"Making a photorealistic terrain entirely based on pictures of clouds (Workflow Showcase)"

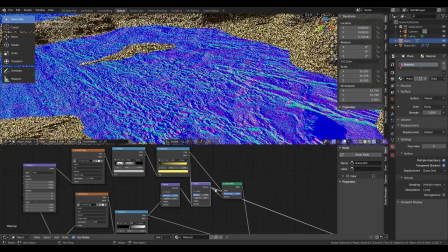247s
I then use this cloud texture as additional bump to make the pond weeds look a lot more detailed.
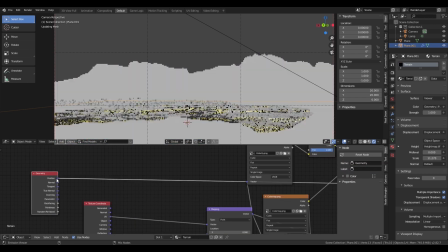252s
The rest of this section is me masking out flows using a combination of position based masking and the velocity map, which are combined using linear light and some color adjustments.
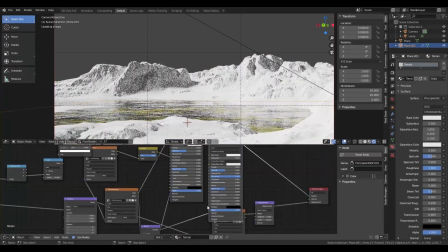266s
Then using this texture as a mix factor between a black glossy shader and the main shader.
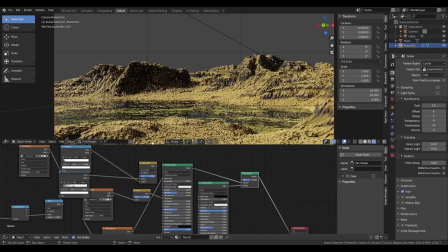272s
Most of this workflow is just fiddling, refining, and trying new things.
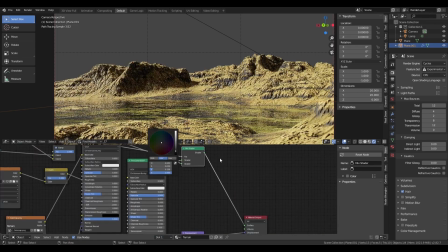I then realize I need a good moss texture, so I load up Photoshop and use a bunch of distortions,
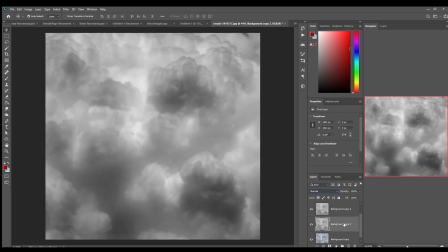287s
masks, and overlay modes to slowly refine the image to something that looks vaguely moss-like.
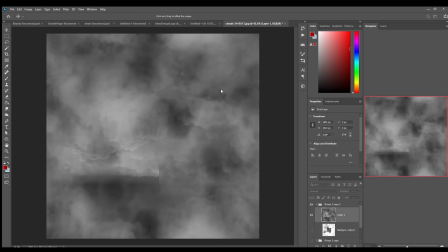294s
You can see me making the texture seamless here, signified by the black brush going across the screen.
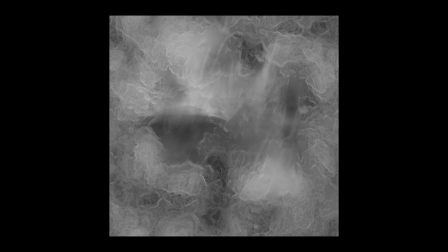302s
It all ends up looking like this, not very moss-like, but it's close enough.
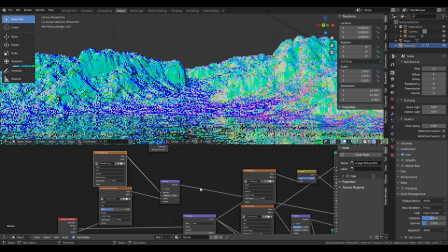308s
I then go back into Blender and load the moss texture and use it as a bump map to increase detail.
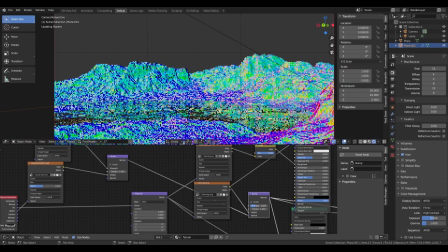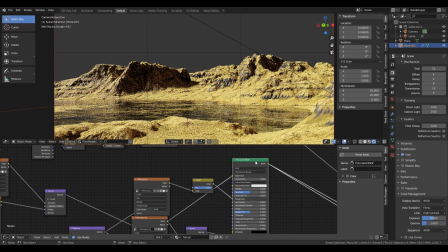319s
After this, I combine it with the original color map using multiply.
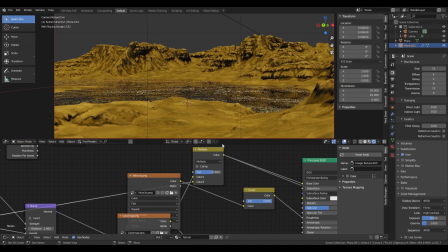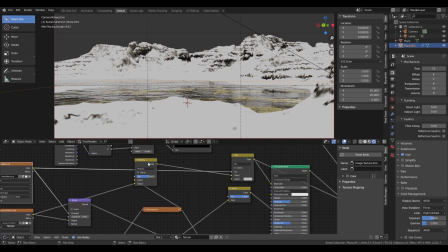328s
I then use a mixture of gamma, Fresnel, and the bump node to create a nice sheen for the moss.
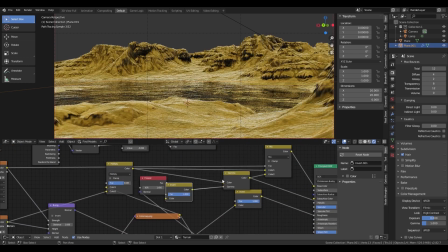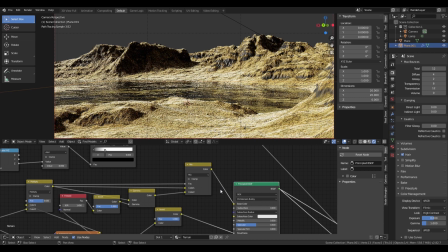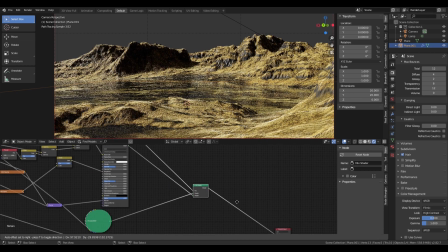344s
I then realize I need a rock texture,
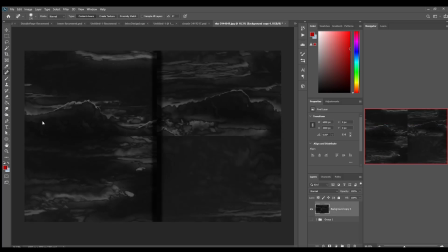346s
so I go back into Photoshop with a new cloud image and follow the same workflow as the previous texture of experimenting with masks and overlay types.
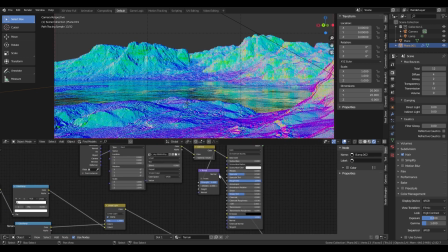355s
I then load it back into Blender and use the same workflow I had for the moss, minus the sheen, and multiply it with the rock mask I exported from Gaia.
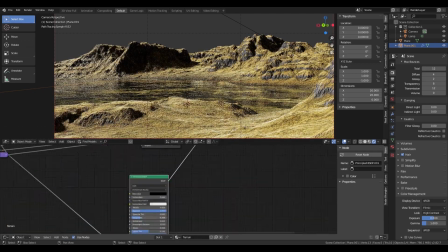364s
I then do some fiddling and add some subsurface scattering to the moss to make it look a bit softer.
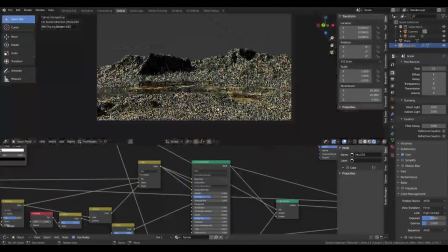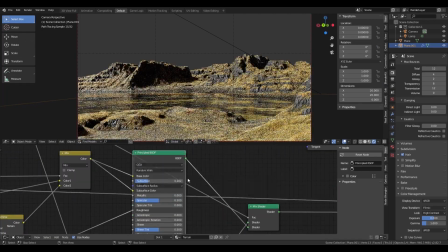374s
After I finish the terrain material, I set up lighting and the overall atmosphere to the render.
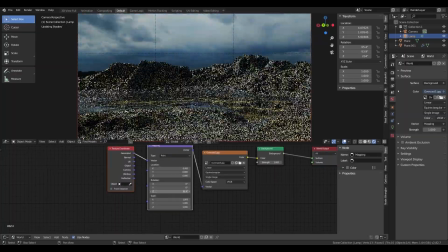379s
I started this process by adding an HDRI with lots of deep blues and high contrast.
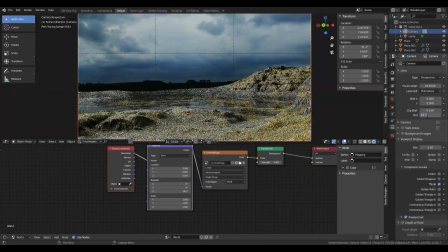383s
In the background you can see me taking advantage of the modular aspects of the terrain by duplicating it, rotating it and scaling it a few times.
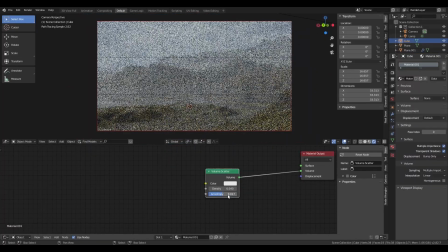390s
I then add a large volumetric haze, as I'm going for a dark marshy feel and the clear air looks too flat.
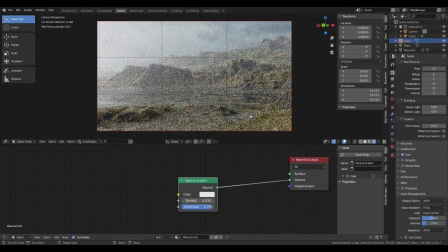395s
You can see me adjusting and filling with the anisotropy and the color as I am trying to make it look more like moisture rather than smoke or dust.
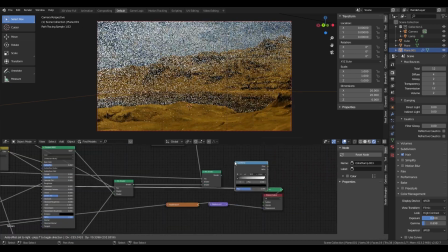402s
I also increase the volume bounces to two, so I can get a good amount of scattering. For this section, you can see me converting the moss mask to black and white.
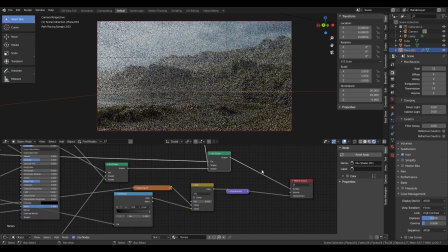411s
This is because I'm adding it to the actual micro polygon displacement to increase actual detail and not just normal base detail.
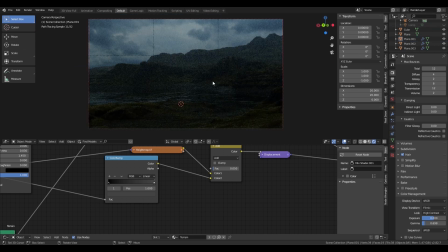417s
At this point, I removed the sunlamp entirely, as I realized it was adding too much contrast to the overall scene.
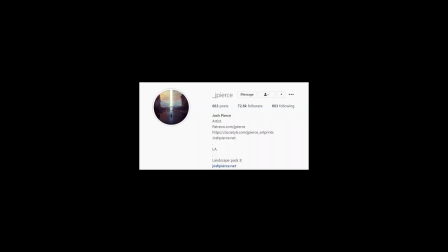421s
After this, I have a J. Pierce moment. What if I added a glowing ring? So that's what I did.
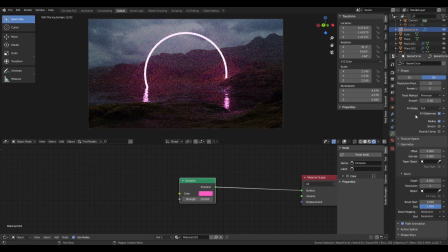428s
In fact, I added several glowing rings.
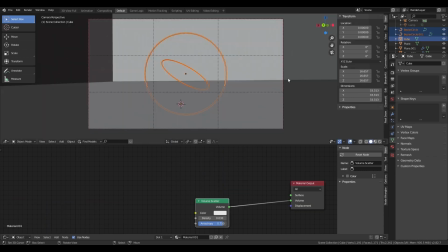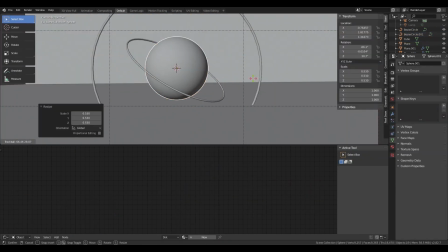439s
I then added a mysterious orb in the middle, not only because it looked cool, but it also added a main focus to the scene.
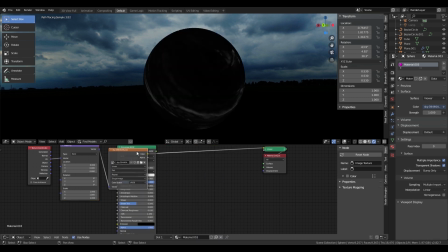445s
For the orb's material, I basically just combined the rock texture with the world creator height map, and the Gaia Mosa Mask to create an interesting pattern in the surface.
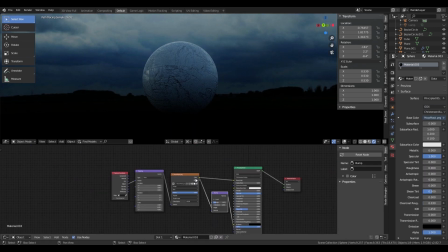455s
I am simply using what I already made.
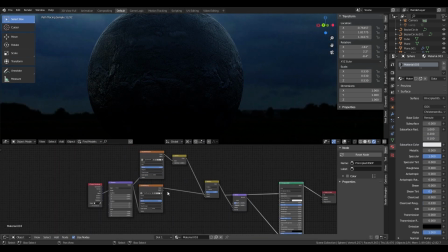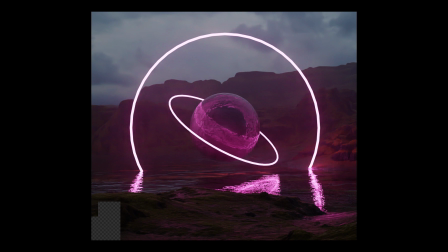467s
I then render it for a solid 20 seconds before I realize it looks like poop, so I go back into Blender to make a few adjustments.
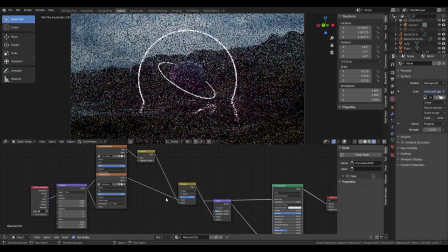473s
I start by increasing the overall brightness of the HDRI, then increasing the overall contrast of it by adding some gamma to the HDRI.
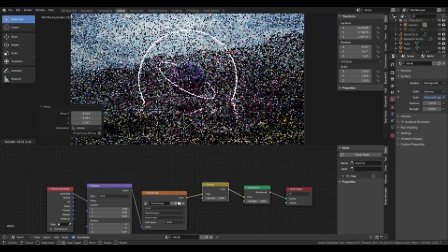481s
I then backlight it using a large diffused blue sun lamp.
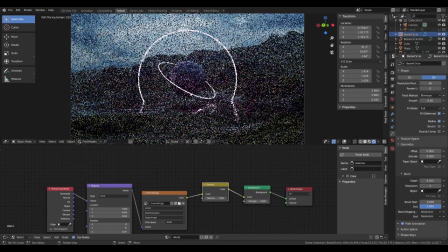486s
Most of this stage is fiddling and refining, not really any good workflow to showcase. I then add a second ring just for the sake of it.